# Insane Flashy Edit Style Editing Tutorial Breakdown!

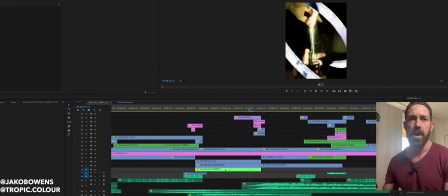(4:22)
And you can even see throughout the whole thing here, it's like stacked on top of this series of photos or this video right here. I have a film burn and grain, and then I have this circle asset from Tropic, right?
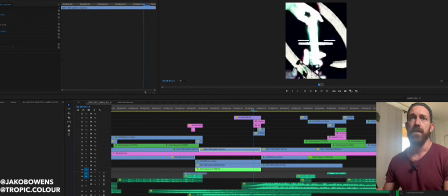(4:35)
So it circles around the prism, highlighting the prism, film burn, transition with a sound effect. With every transition, you always underlay a sound effect to give it texture, to give it pop, to make it feel something, right? So it's like boom, boom, transition.
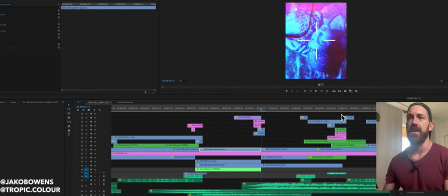(4:56)
And then same thing if I come over here.
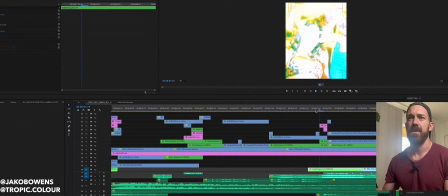(5:02)
So when that hits, same thing here. So if I come over here to show, sorry, it's lagging a little bit.
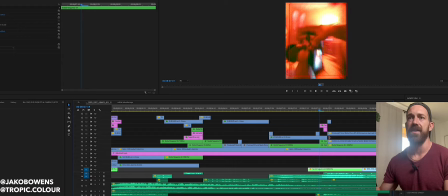(5:12)
So anytime I throw some assets, here's some more Tropic color assets.
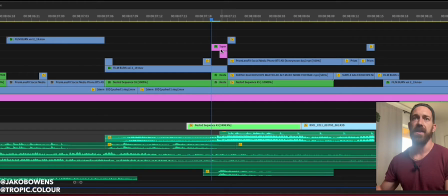(5:17)
These are different like overlays that I've just positioned, our viewfinder overlays.
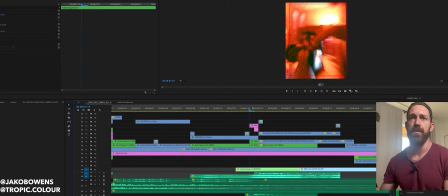(5:23)
And so with those viewfinder overlays mixed with the film burn right before, viewfinder overlay, film burn out, with a little sound effect underneath it.
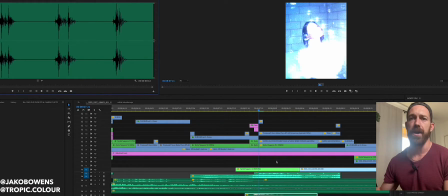(5:30)
All these sound effects are pretty much from Boom Library, but you can see the sound effect right here aligns with these assets. And so you can see it's just like, it's organized, but it's chaotic. And so these are like organized chaos.
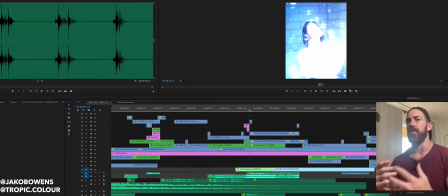(5:48)
There is a rhyme and a reason to it, but at the same time, it's just playing around with a bunch of these assets and techniques until you find something you like, throwing sound effects to match it and give it texture and root it in something, and then it feels cool.
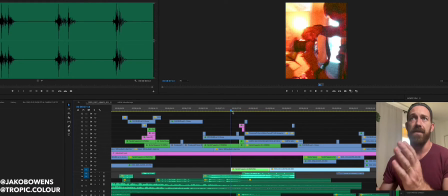(6:01)
And then from here, you know, I have him, the purpose in the edit is here. He's taking a photo, right? We're zooming in, I've got a whoosh. We zoom into the camera with the photo effect.
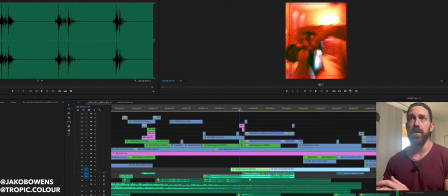(6:15)
We give the sound effect with a burn, a little overlay, and then cut into the photos, right?
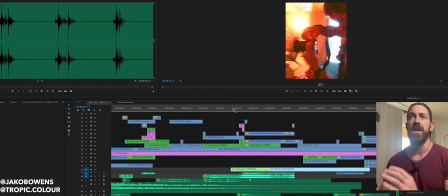(6:21)
So it's kind of like, oh, taking a photo, transition into the photos.
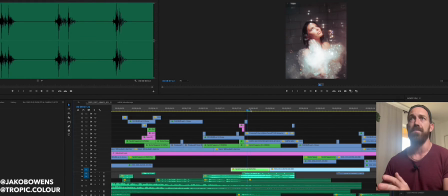(6:25)
And then I have just a series of all the photos just back to back to back to back with a sound effect,
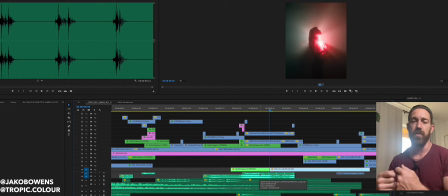(6:31)
which sounds like gears moving or photos taking pictures.
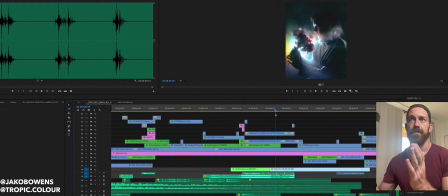(6:35)
So it's like just kind of, you can kind of hear it under there.
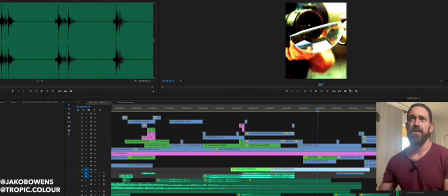(6:41)
And then again, another flash. So it's like, it's tough to really break down this edit.
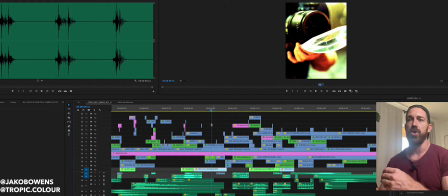(6:48)
You can just kind of see there's just so much going on here.
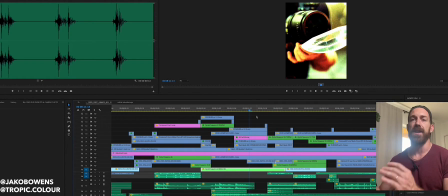(6:52)
Again, just kind of organized chaos, but the key to it is just textures and layers, right?
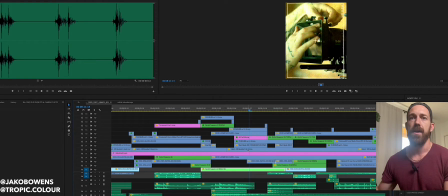(6:58)
I know it looks like a lot, but like this one clip right here, right? It's a film camera, then this layer that we have here, I have a film burn with vivid light.
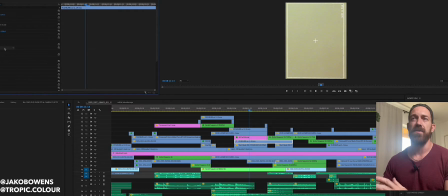(7:09)
If I were to make it normal, there's the film burn, but we're gonna throw vivid light over it.
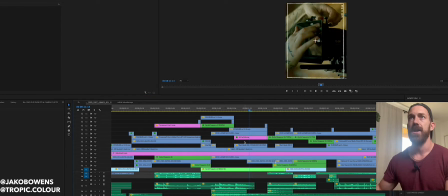(7:14)
It gives this shot texture. If I were to take it away, you would see the shot kind of loses its texture there.
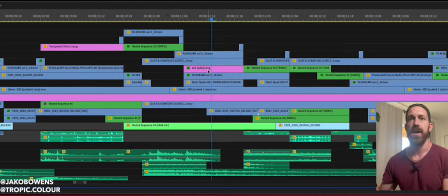(7:21)
So I wanted to have that raw, gritty texture. Then I have a viewfinder overlay from Tropic Color.
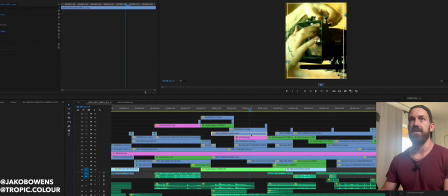(7:28)
Take that away. I've got dust and scratches on top of it just to add a little extra texture. And then I have another film burn, which just adds a little bit of yellow kind of color and texture to it. Because if you were to see, this film burn is a deeper color right here.
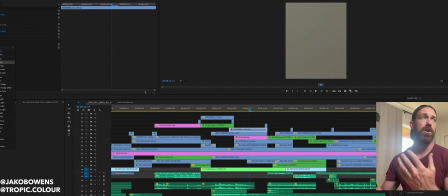(7:44)
And then by just throwing it on, you know, playing with your overlay and blend modes, you're gonna find a lot of really cool effects.
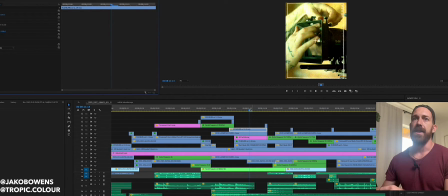(7:50)
But taking this film burn, then throwing on vivid light, and then this is what gives this shot like real texture and depth.
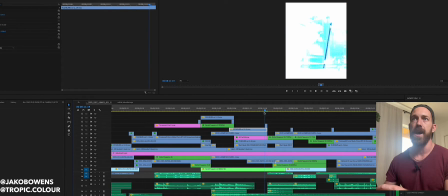(7:57)
And then again, film burn out into the next shot.
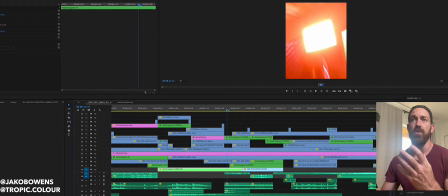(8:00)
And then right here, because it's a light and we transition into a light that's zooming in, I found this neon light sound effect that's like buzzing. And so from right here to the start of the clip to the end of the clip, I have it buzz.
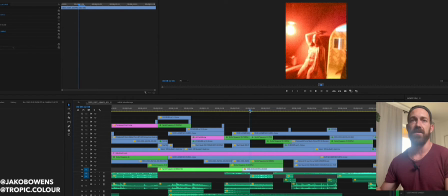(8:13)
And so it just gives it some nice texture again.
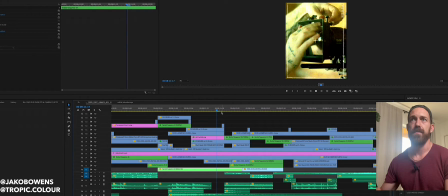(8:18)
Really quick. And then it goes into the next thing.